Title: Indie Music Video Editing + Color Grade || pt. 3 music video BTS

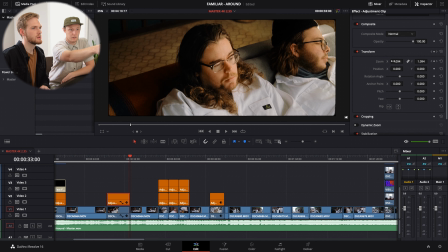1.94 it's really quick click the arrow click the arrow next to the keyframe here well okay
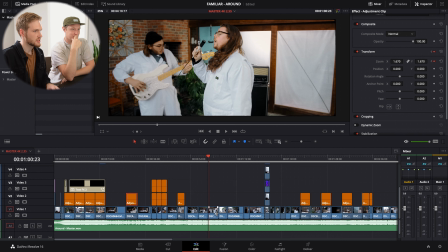well but that explains the technique yeah so the technique that i use is basically i wanted all of these to feel at a similar speed to one another and these clips are different lengths So if
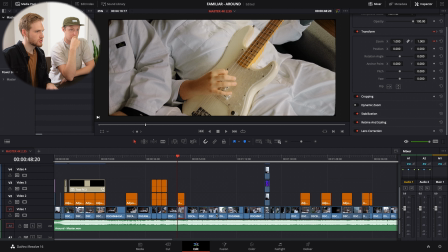I would have come in here on the clip level and zoomed in and keyframed my original clip, I'm going to have to do that on all of these and they might be faster or slower.
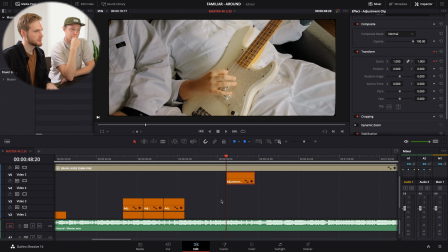So basically what I did is I made a master adjustment clip and stretched it out really long. If we go to where the keyframe,
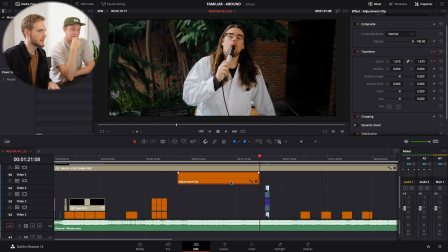I made an adjustment clip that was this big. and i set it to 1.67
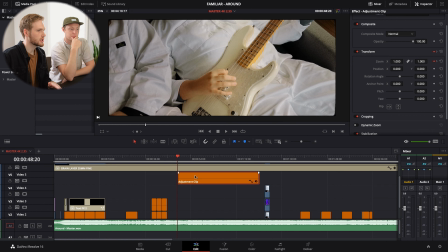yeah we started we start at one and basically i knew that i was never
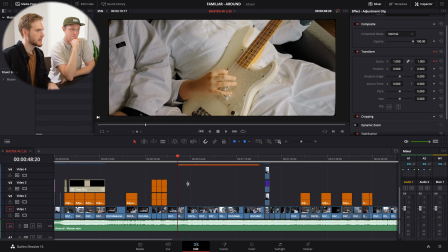going to use a zoom that long but i knew that i could shorten it to whatever length and it's actually going to keep the speed it's going to keep your keyframe down here and
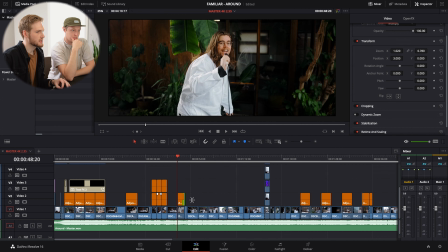so basically on any of these clips i just held a
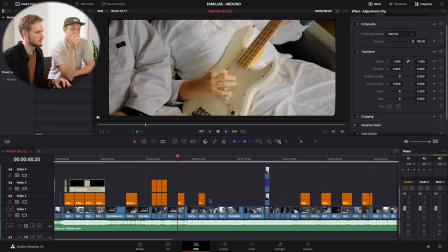option and dragged it and and that's going to keep your your digital zoom your digital push at the same consistent speed every time my question is did you match the zoom to the speed of the
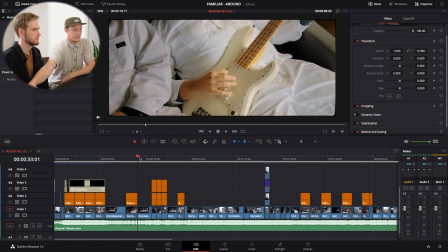dolly push because right here is a great example where we have elijah sitting
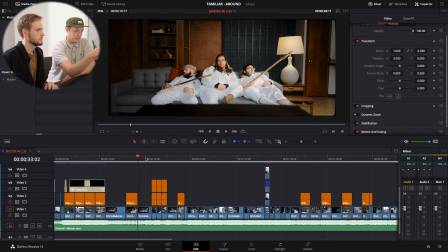on the couch and then and then elijah singing you know and this is a real dolly push yeah this shot here is an actual dolly push the shot prior
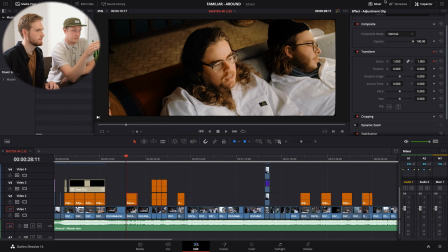this is a fake this is a digital zoom the speed matches
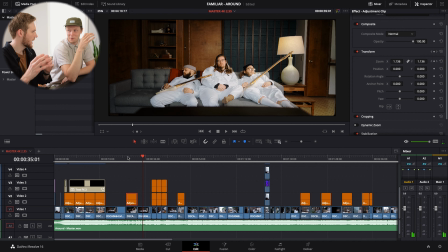i think i just kept that in mind i wasn't i didn't you weren't i didn't one-to-one them but I knew I wanted them to feel similar so when I was
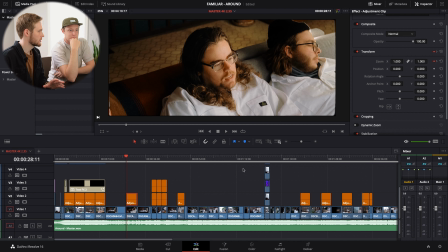setting that 1.67 number I was just playing around with with numbers that gave me a similar feel right and stylistically
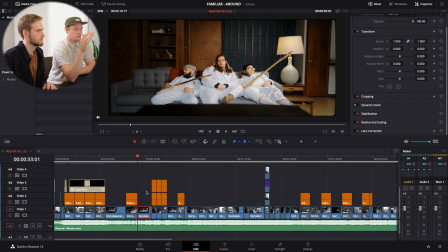you did decide to do the digital push because when you had these overhead tripod shots they just felt a little stagnant mixed
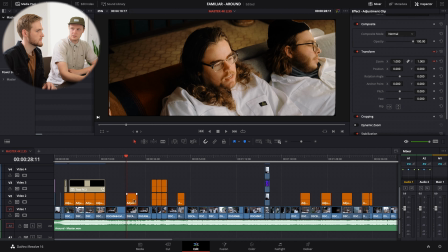between the the dolly zooms right yeah okay between the dolly zooms that's a simple creative decision there was nothing major going on yeah and then if I ever wanted the zooms to be a little more intense rather than changing the keyframe i actually just double layered them so
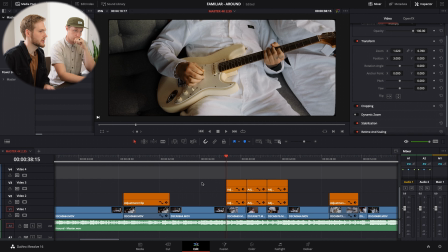i wanted these to feel like a little bit of a quicker zoom so i actually duplicated it on top and this makes them go twice twice as fast so okay rather than changing my speed and
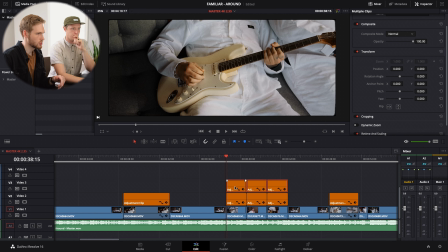spending all the time doing that i was just able to hold option click and drag up and
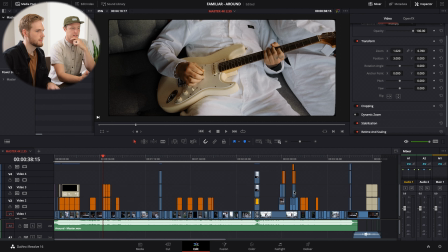create duplicates and and that's just part of that creative decision
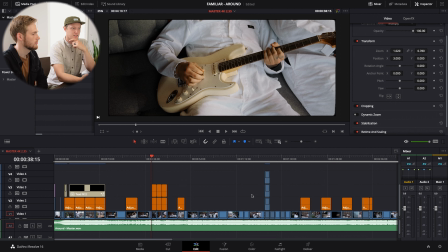there would be that um the beat picks up yeah you're kind of zooming in on the instruments playing and okay cool those are those are digital zooms the next thing was just the tv mask but we are
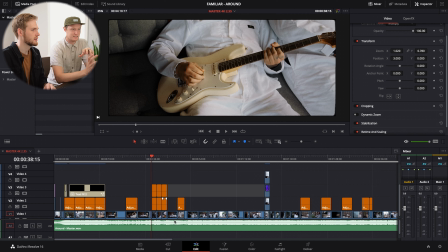going to forewarn you that this tv mask thing that blaze did here um
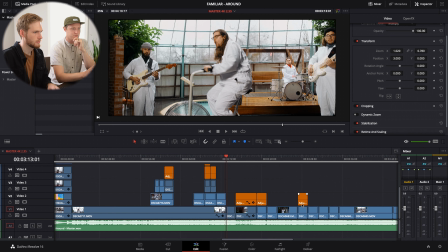this is not for this video like like this kind of this kind of work is is for a dedicated video that other people have made and other
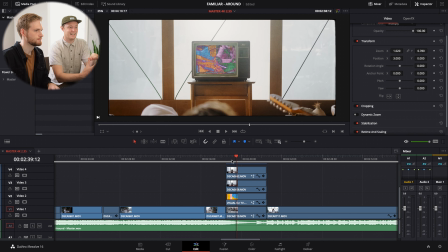people are much more qualified to make yeah uh that blaze used to learn how to
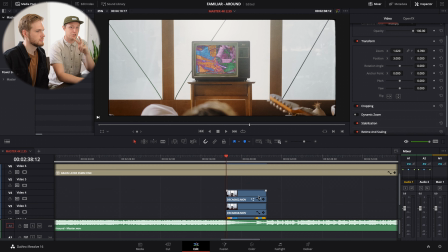do this um there are two ways of gone about it that
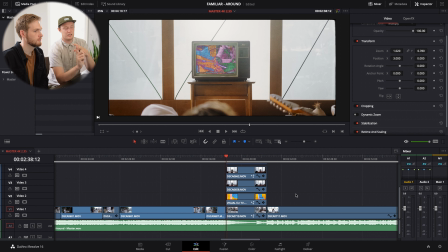blaze tried there was a fusion method in the fusion tab for like graphic effects and then there was a color tab option because you still have
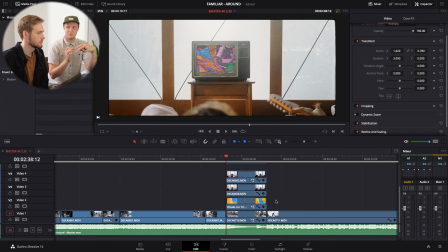access to some of the effects that you have in fusion so yeah you ended up using the color one we are not going to address the fusion one i used both i did the beginning of the video actually with the fusion tab and it was a lot harder than I thought and once